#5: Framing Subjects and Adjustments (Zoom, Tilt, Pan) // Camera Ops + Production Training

Okay, hello everybody. We're going to talk about framing your subject and putting balance in your shots. So, your subject is the primary object of your shot. So, Harry Potter will be our subject for today. He is the primary object that's on our camera shot. That's what we call your subject. Overall, in framing your subject in your camera shot, what we're looking for more than anything is balance. So all the rules we're going to talk about that you're going to stick within in general are helping to provide a balanced look to your shot. So let's talk about what some of those rules are. So we're going to talk about the rule of thirds.
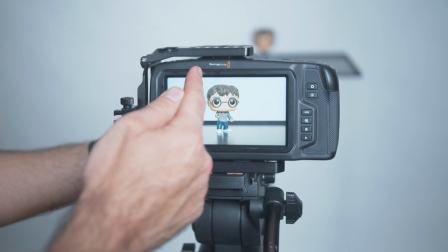(0:46)
So imagine that your screen is divided up into 3/3 here.
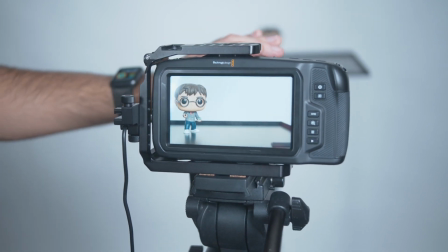(0:51)
You're often going to frame up your subject in the left side of your frame or the right side of your frame.
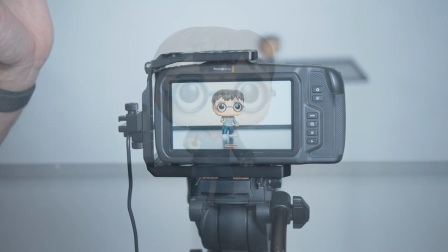(1:00)
Sometimes you'll have them right in the middle, but that's usually only if they're looking straight into your camera and you have a straight on shot of them.
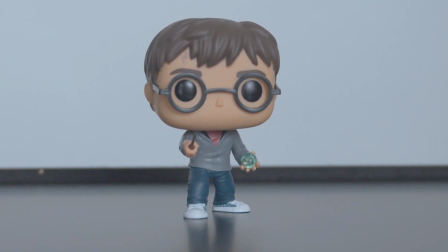(1:10)
Otherwise, the camera shot tends to look imbalanced. So let me show you an example of that.
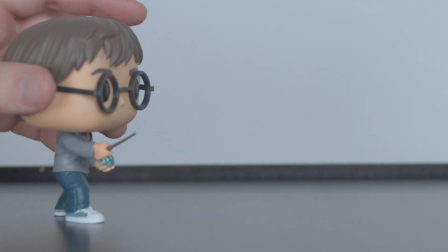(1:15)
If they're over here looking off to the side,
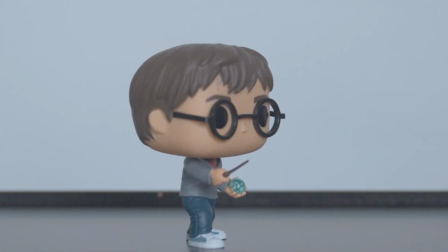(1:19)
it looks pretty awkward now to put them right in the center because of the space that they're sort of creating with the direction that they're looking.
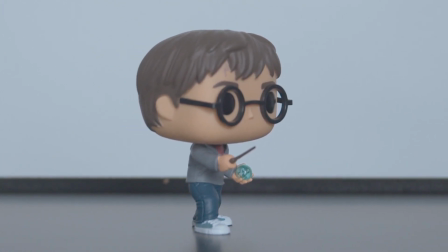(1:26)
So it looks much more balanced to put him off to the left side.
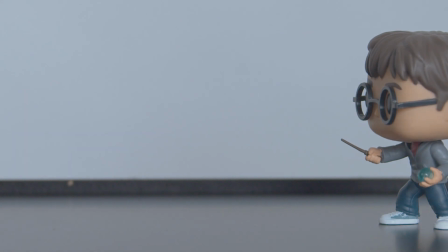(1:32)
It'll be the same sort of thing for the other side. This is a really nice balanced looking shot.
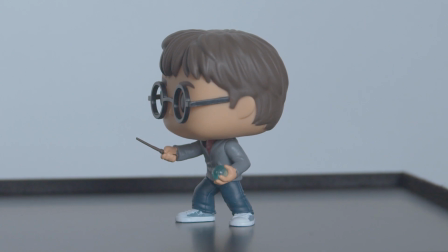(1:41)
This is not.
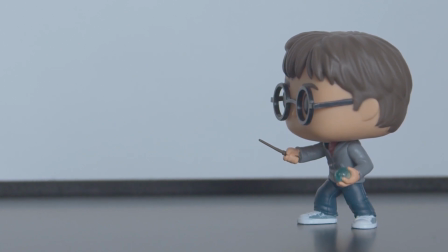(1:44)
So very often, most often, your shots will be framed with the subject in the left third or the right third.
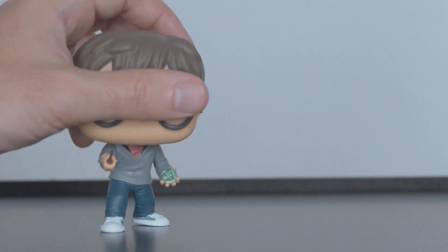(1:54)
Next, let's talk about headroom. So headroom is the space above the top of your subject or above their head.
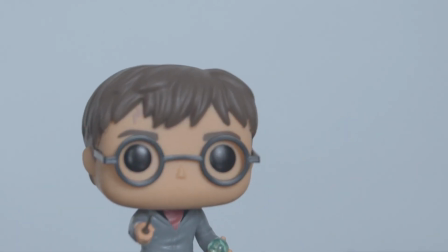(2:04)
What we don't want to do is try and center their head.
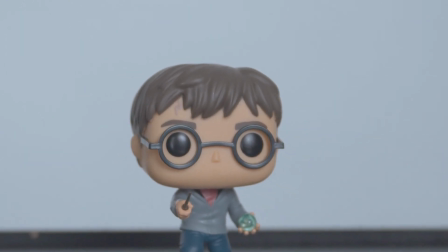(2:08)
So yes, their head is the place we're looking at because their eyes are looking at us or they're talking.
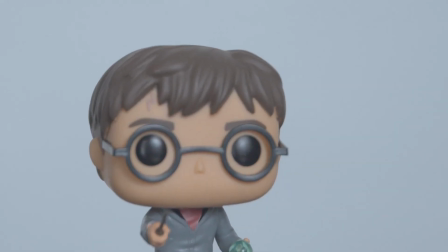(2:14)
But what we don't want to do is prioritize
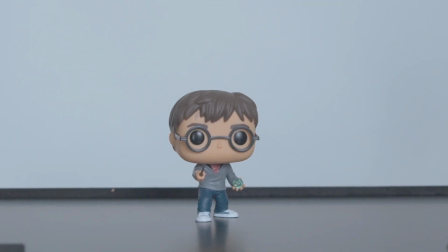(2:18)
centering their head in the middle of our shot here because it creates too much space above their head and it looks imbalanced.
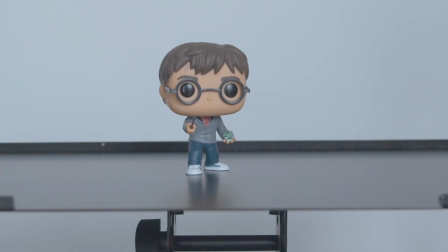(2:25)
So what we want to prioritize is giving them a proper amount of space above their head.
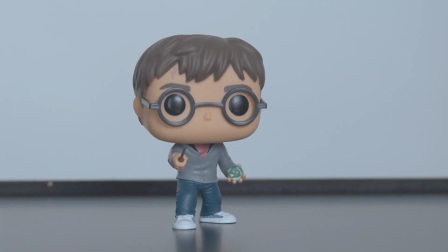(2:31)
So let me show you an example of too much headroom, too little headroom, and just right.
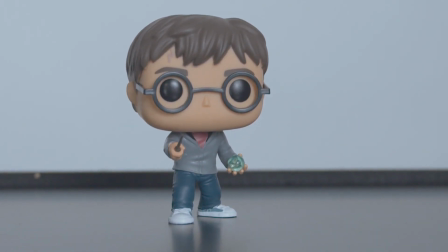(2:37)
So this is just right. This is looking really nice here.
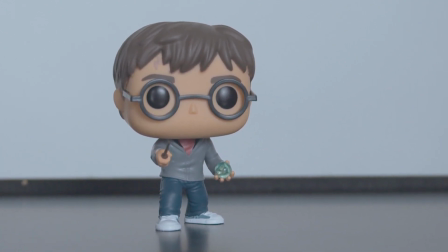(2:41)
Too much headroom is like this.
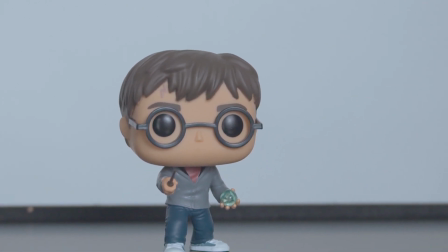(2:47)
Or even like this, a little too much headroom. We want to get it just right.
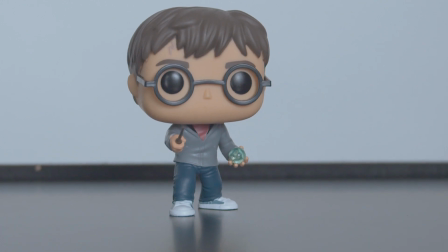(2:53)
And then too little headroom is when you start to get really close to touching their head or you're touching their head and you're cutting off Harry's scar.
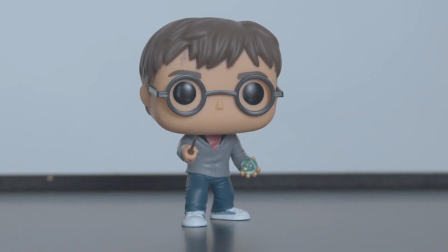(3:02)
We don't want to do that. So this is good headroom.
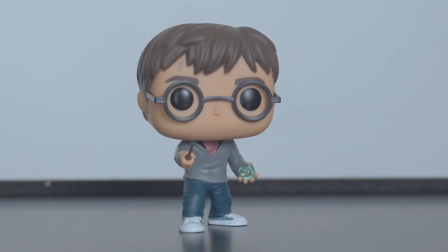(3:06)
And your director might ask for more headroom or less headroom, and now you know what that means.
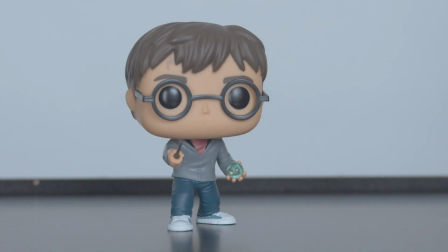(3:12)
Next is the looking room. So looking room we already touched on a little bit.
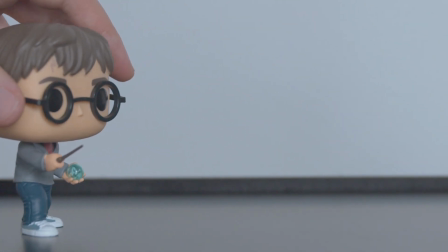(3:18)
That is the room that you want to give to the direction that your person's looking.
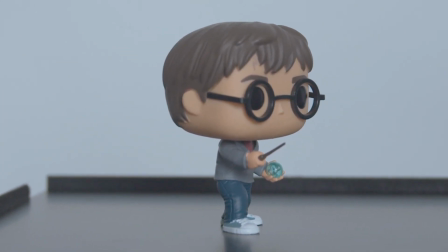(3:23)
So if their
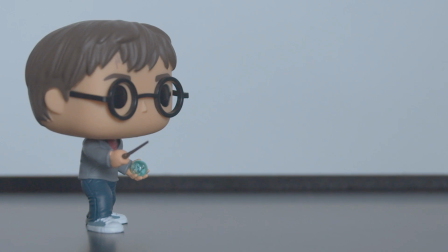(3:29)
looking room should take up most of the shot, which is the direction that they're looking. So yeah, that takes up most of your shot here.
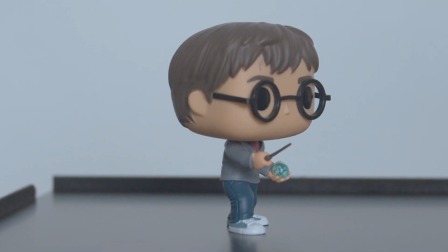(3:38)
If they are over here, it looks cramped. They don't have enough looking room.
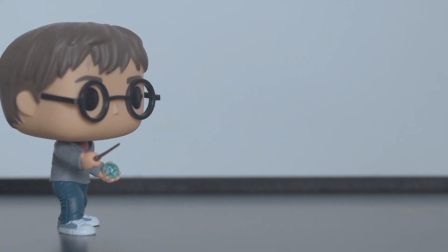(3:43)
So we ask for more looking room. We mean put them off to the side more. Give them more space for where they're looking.
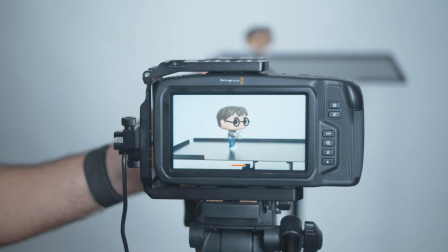(3:52)
Okay. So another thing about headroom is that you might get direction from your director that you don't fully understand.
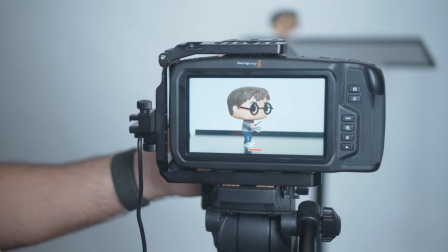(4:01)
And that is usually because they have something on their screen overlaying your shot that you can't see.
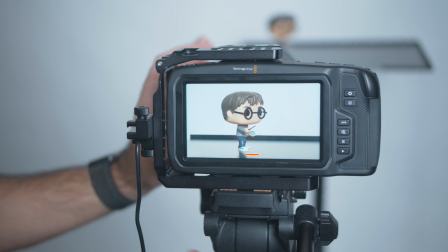(4:08)
Either way, you're always going to trust your broadcast director. You're going to go for what they ask.